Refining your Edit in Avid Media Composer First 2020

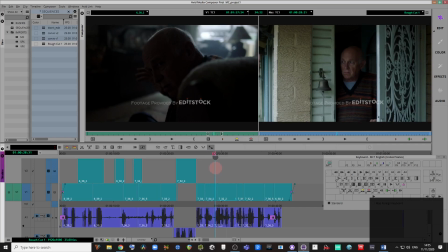983s
I didn't overuse it, but I introduced it especially before a shot of the boss defending the customer's right to change their mind.
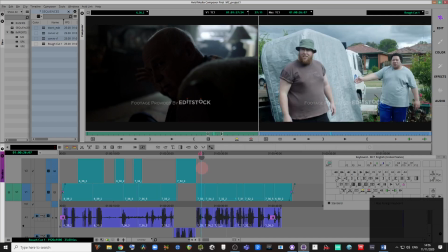992s
And I think that was really important to have it in that order. Like I say, the motivation here is that you've got the shot of the guys complaining,
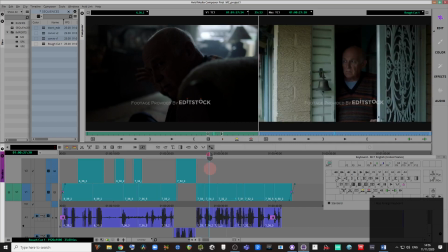999s
you've got the shot of the customer who's almost fearful. He looks just sort of like he's so withdrawn. And after you're hearing them over him retreating in a sense, after that it then goes to the boss,
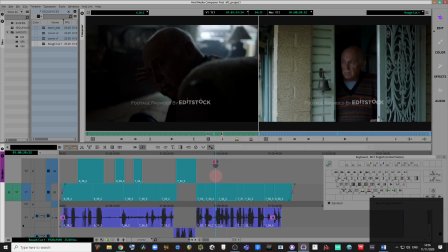1014s
who glances to show the relationship between the boss is one of respect and professionalism towards the customer, but really to show you the perspective of the customer is on that side where he's just about in that situation.
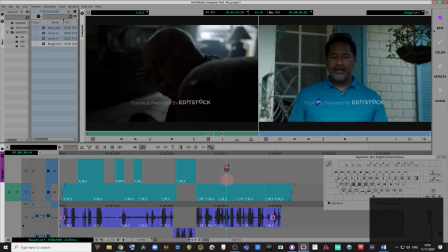1028s
But I don't show him again in that way, even though there's plenty of footage,
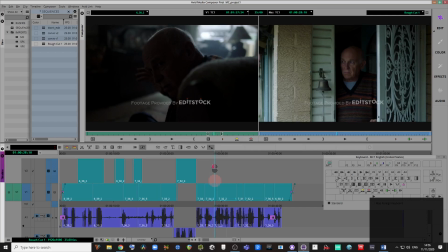1031s
because I want it to be a very momentary glimpse for him to the outside world before he ultimately just disappears back.
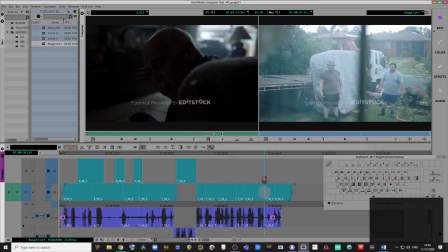1039s
As they continue their debate, it moves to this gem of a shot here, which is the diamond in the rough, where you've got a shot from the inside of the house looking out, suggesting he's actually stepped away from the doorway and he's looking out at these guys, looking out at the world at large, maybe feeling the world is a world of chaos,
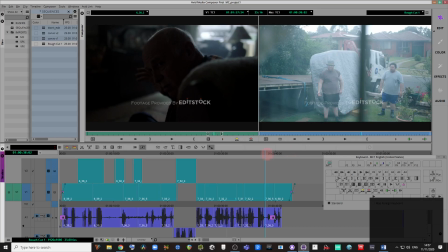1058s
and he just wants to stay in control in the solitary dark state, which is sad. For some reason he's got a backstory, we don't know what it is, but unless we portray his perspective of someone who's really
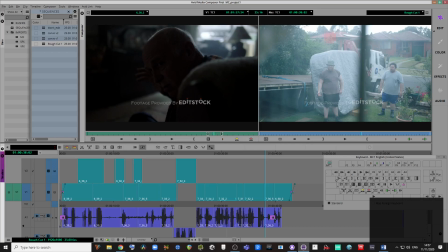1072s
withdrawn from the world at large and looks at the world from a removed sense of distance, who's struggling maybe with the world at large, then we're not capturing the backstory. So that's really the diamond in the rough shot there.
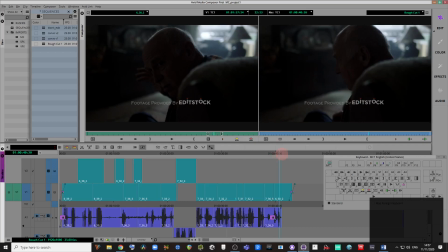1086s
And my attempt to be inventive with this footage is to actually show him, to repurpose footage that was shot to show him sitting down, getting up earlier on, to repurpose that to show him actually sitting back down again,
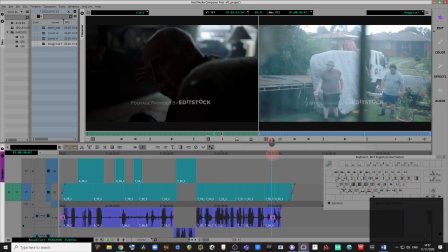1099s
to try and give this sense of clarity.
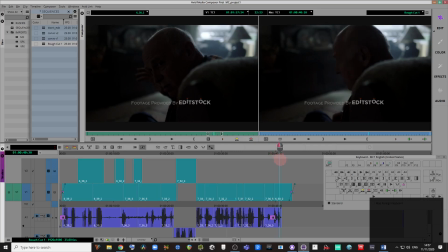1103s
And there's an ending here where he rejects that world, because if you don't have some sort of a way of finishing this scene, which is hard to do because they don't give you any footage to finish the scene,
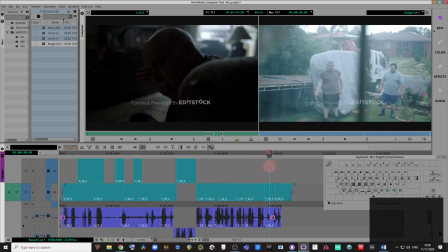1117s
it just is left hanging. There's no resolution, nothing happens with the jacuzzi, no decision is made or anything.
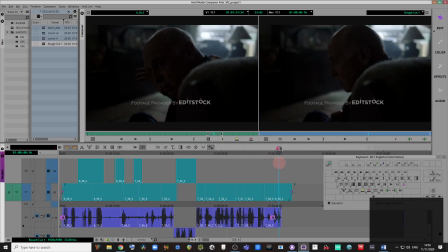1124s
So that's why I chose to repurpose earlier footage to show him sitting down, so that the story which established on him finishes on him, showing that ultimately he decided to reject
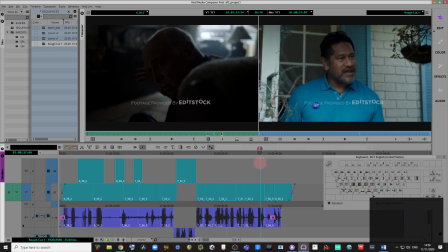1138s
this very small but in his terms significant intrusion of the outside world on his life.
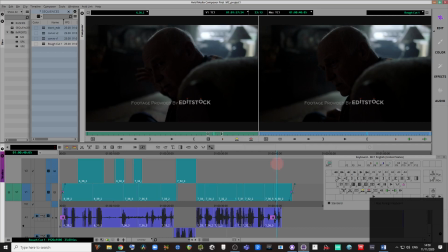1144s
So that was my attempt to be inventive, to try and articulate the clarity that he's kind of unreachable as a character in this scene, at least because we don't have the context of the short film. We have to work with what we've got.
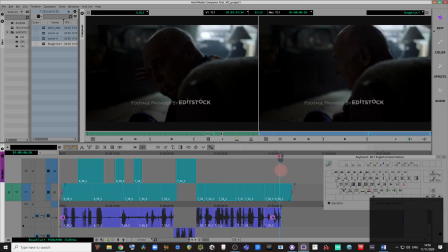1158s
We don't have anything else to end this. So this is a great piece of learning material for this very reason, for these little issues that it presents to you, which is why it's an exercise that I hope you've taken the time to give your full attention. It's a really good exercise here to learn how to control that
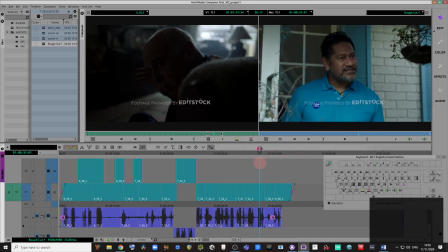1178s
very delicate shift of attention around a dynamic of different characters.
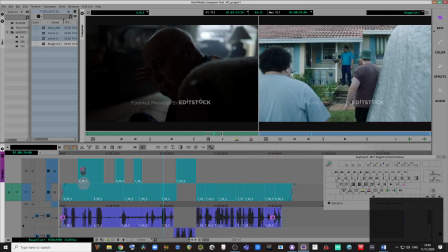1184s
And I've just used some fades just to kind of help transition you from the dark.
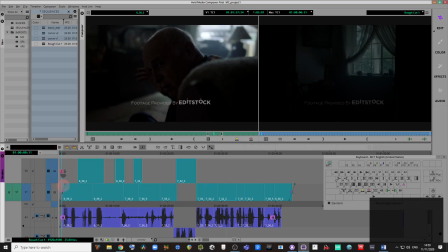1189s
The first frame of action is going to be a dark frame because I want it to fade up, because it's a dark space it fades into. So yeah, that being said, let's insert the end slate and title and just make sure that we can actually deliver this, just to take us over the line, because we've covered a lot of ground there.
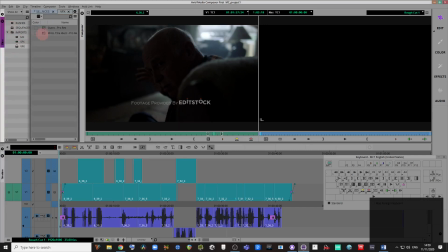1209s
So if I go into the VFX title ident, I'm going to just splice this in at the very start,
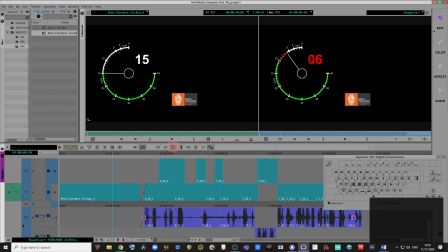1216s
and we've got our title ident there. Now we should really use our text tool to make sure that we're marking
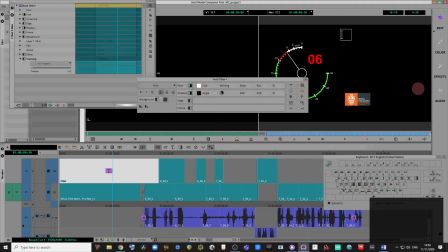1225s
our candidate numbers and all that good stuff on the top there.